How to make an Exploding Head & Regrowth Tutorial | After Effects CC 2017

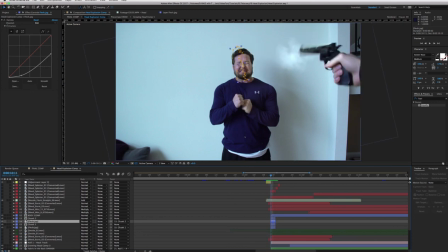967s
And that's it. right keep keeping this one simple okay on step number 10 is when we're going to add the blood now the blood is also something I got from action movie essentials from video copilot.net some great great
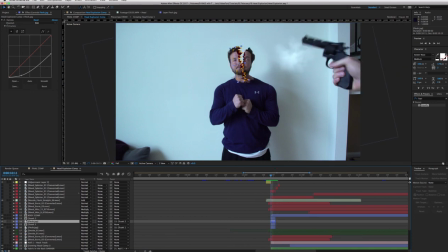983s
stock footage and action stuff you guys will want to have when it comes to creating little action scenes like this head explosions of course so let's add some blood that's going to be right here and you can just and this is really up to you this is a stylistic
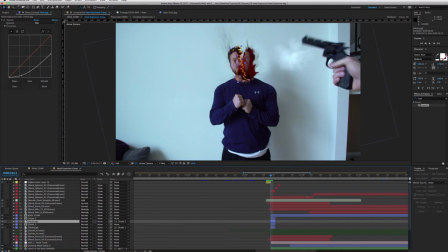1002s
choice how much blood you want to add obviously you don't want to do too much so you don't want to do too little as well so add a couple of couple of bursts right here just kind of exploding up as the head explodes away and then I also added some splatters over here as
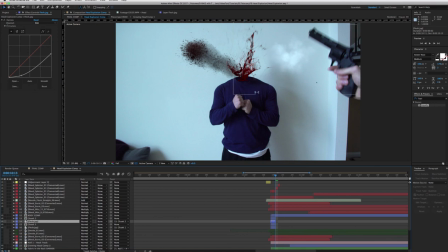1022s
it kind of like shoots against the wall because our bullet is coming this way from right to left so our blood's gonna be coming right to left as well hitting hitting onto the wall and splatting there and making it nice and gory and
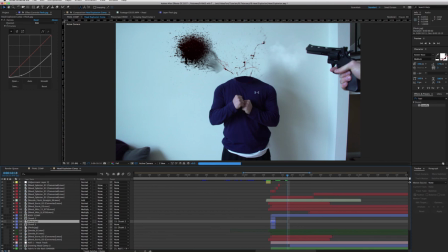1039s
graphic because that's what we like and then for step 11 we'll add some more blood and some blood bursts blood mist You can also check out actionvfx.com, I got some serious blood mist from that which looks really good as well.
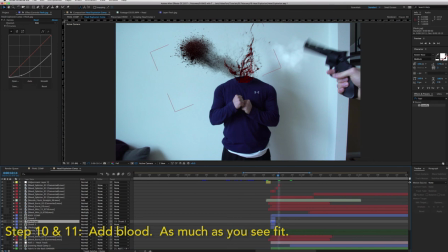1059s
Let's see if I can show you where that is, that's like right in this kind of general area. Right here, so you can see it, it just, layering this blood helps kind of add to the realism of what's kind of going on here.
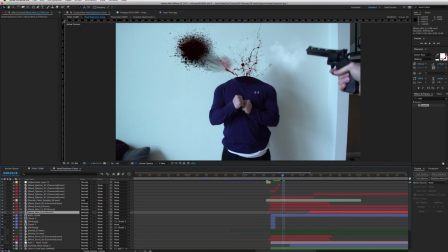1076s
You know, of course, this is fake, but the more you layer stuff, the easier it will be in terms of making it look somewhat real or real enough to kind of fake your friends out or get them all excited to make movies.
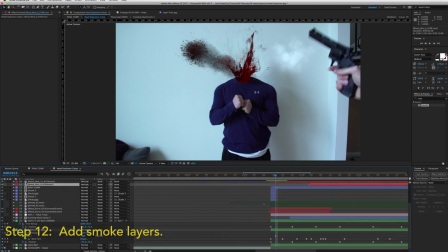1094s
Now, step number 12, we're going to add some more layers and this one will be smoke because when you blow a head off, it's going to be nice and hot. So we need some smoke to be coming out of that little neck that he has right here.
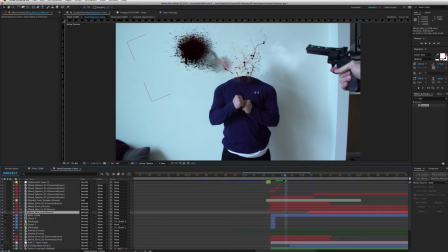1109s
So I added some smoke as you can see. I think I even color corrected one of the smoke layers. This is also Action Movie Essentials and added a red fill to add to the hotness.
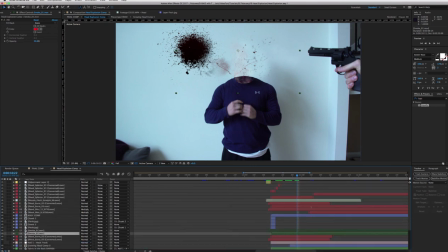1124s
That is our whole composition right here and let's kind of finesse and add some more to it. So now what I want you to do is pre-compose this whole thing. So one way you can do that is by selecting all of the layers and going into layer
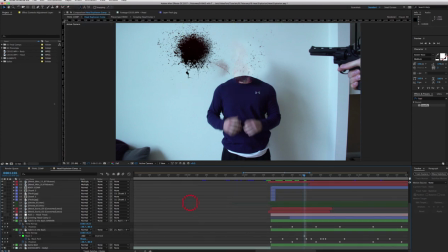1143s
pre-compose. or you can just take your composition, click hold, and drag it into a new comp.
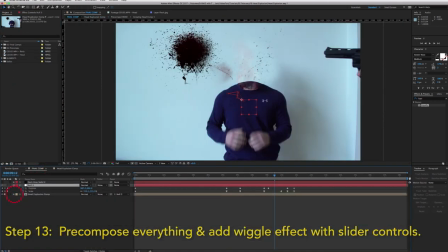1153s
So let's do that, and you'll end up with one of these without the null object, of course. So you'll have your head explosion, and what I want you to do is press P,
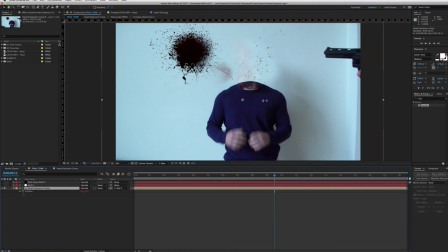1166s
and you're going to alt-click on this stopwatch, and you're going to add a wiggle effect. you what that looks like. So you're going to type in wiggle, parentheses, and then you're going to add a couple of slider controls, okay?
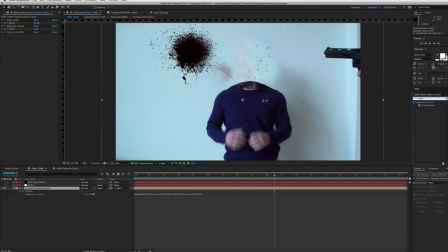1186s
So go over here to effects and presets, type in slider, and drag two of these slider controls into your head composition, okay? And name one of them slider pixels, name the other slider per second, or you can just add per second in pixels, or name them per second in pixels.
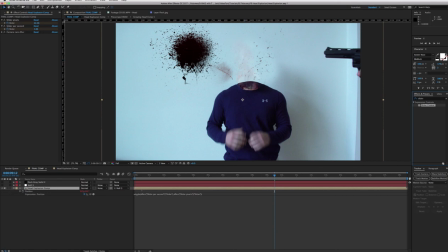1206s
And then what you're going to do in your wiggle effect, go into, is type in wiggle, parentheses, and use the pick whip right here.
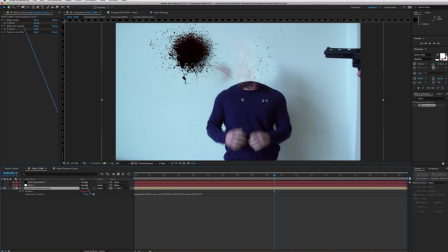1216s
Drag it up to your slider per second, and let go. And then you're going to add a comma, take the pick whip again, add it to your slider pixels, and let go. and then add a last parenthesis right here.
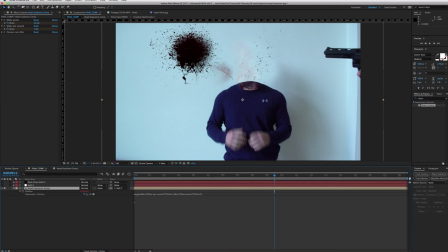1235s
And what that does is it enables you to keyframe your wiggle effect. And why we want to do that is because it adds a sort of
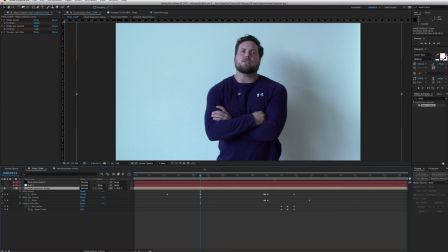1247s
handheld looking effect to our composition and it doesn't look like, and it'll help it not look like it's on a tripod, right? so now we have the wiggle effect which is good and you're going to go into your composition
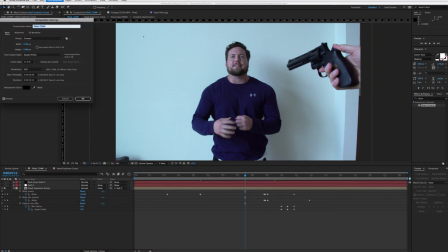1266s
and comp settings and just make sure everything is 1920 by 1080 and you'll be good. I shot this on a Sony a7s2 4k camera so I scaled everything down and made it fit into our 1920 by 1080 frame and then the last step would be
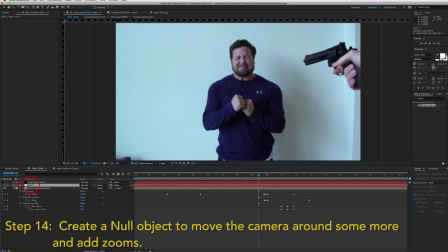1286s
adding the null layer and then parent your composition to the null layer and then you're gonna use the null to move stuff around so you can use the null as a zooming effect so I just scaled in to do that
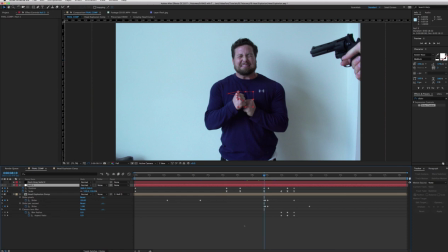1304s
and then as I scale in I add a little camera lens blur to my composition just to sort of you know add to the realism
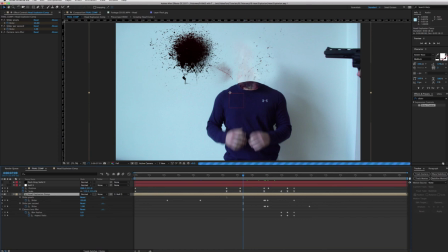1315s
and yeah guys you can use use this null to move
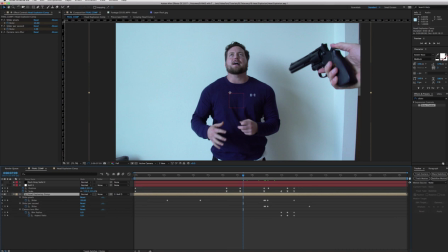1320s
this guy around since he's kind of on a since your position is taken up by the wiggle effect I use the null to add some more
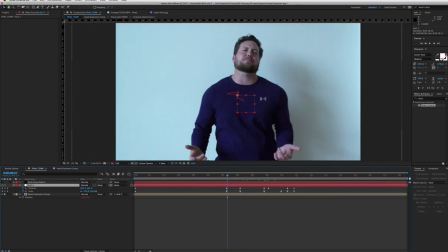1330s
movement of the camera so it looks like it's really handheld right and
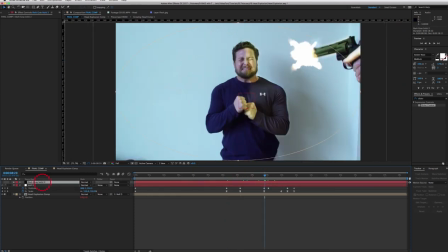1335s
guys that's essentially it this dark gray solid is just a vignette that I added
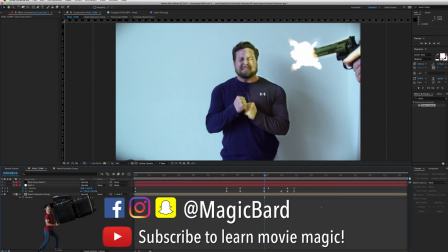1340s
just for fun. And guys, that's your head explosion effect that grows back into a person like Jeebs from Men in Black 2. I hope this helped. Let me know how you did. Post your videos on Instagram and tag me at magicbard.
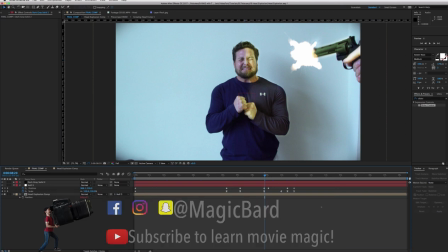1355s
I love to see your work and what you guys come up with. It's always cool to see the different ideas that other visual effects artists come up with with different effects. And if this tutorial helped in any way, please like it. Subscribe to the channel.
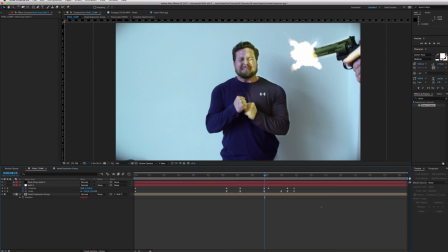1370s
I'll have more advanced AE tutorials coming out this week for you guys to learn and hopefully help turn you into epic visual effects artists. So I'm MagicBard, you can find me on social at MagicBard and that's it guys, I'll see you on the next one.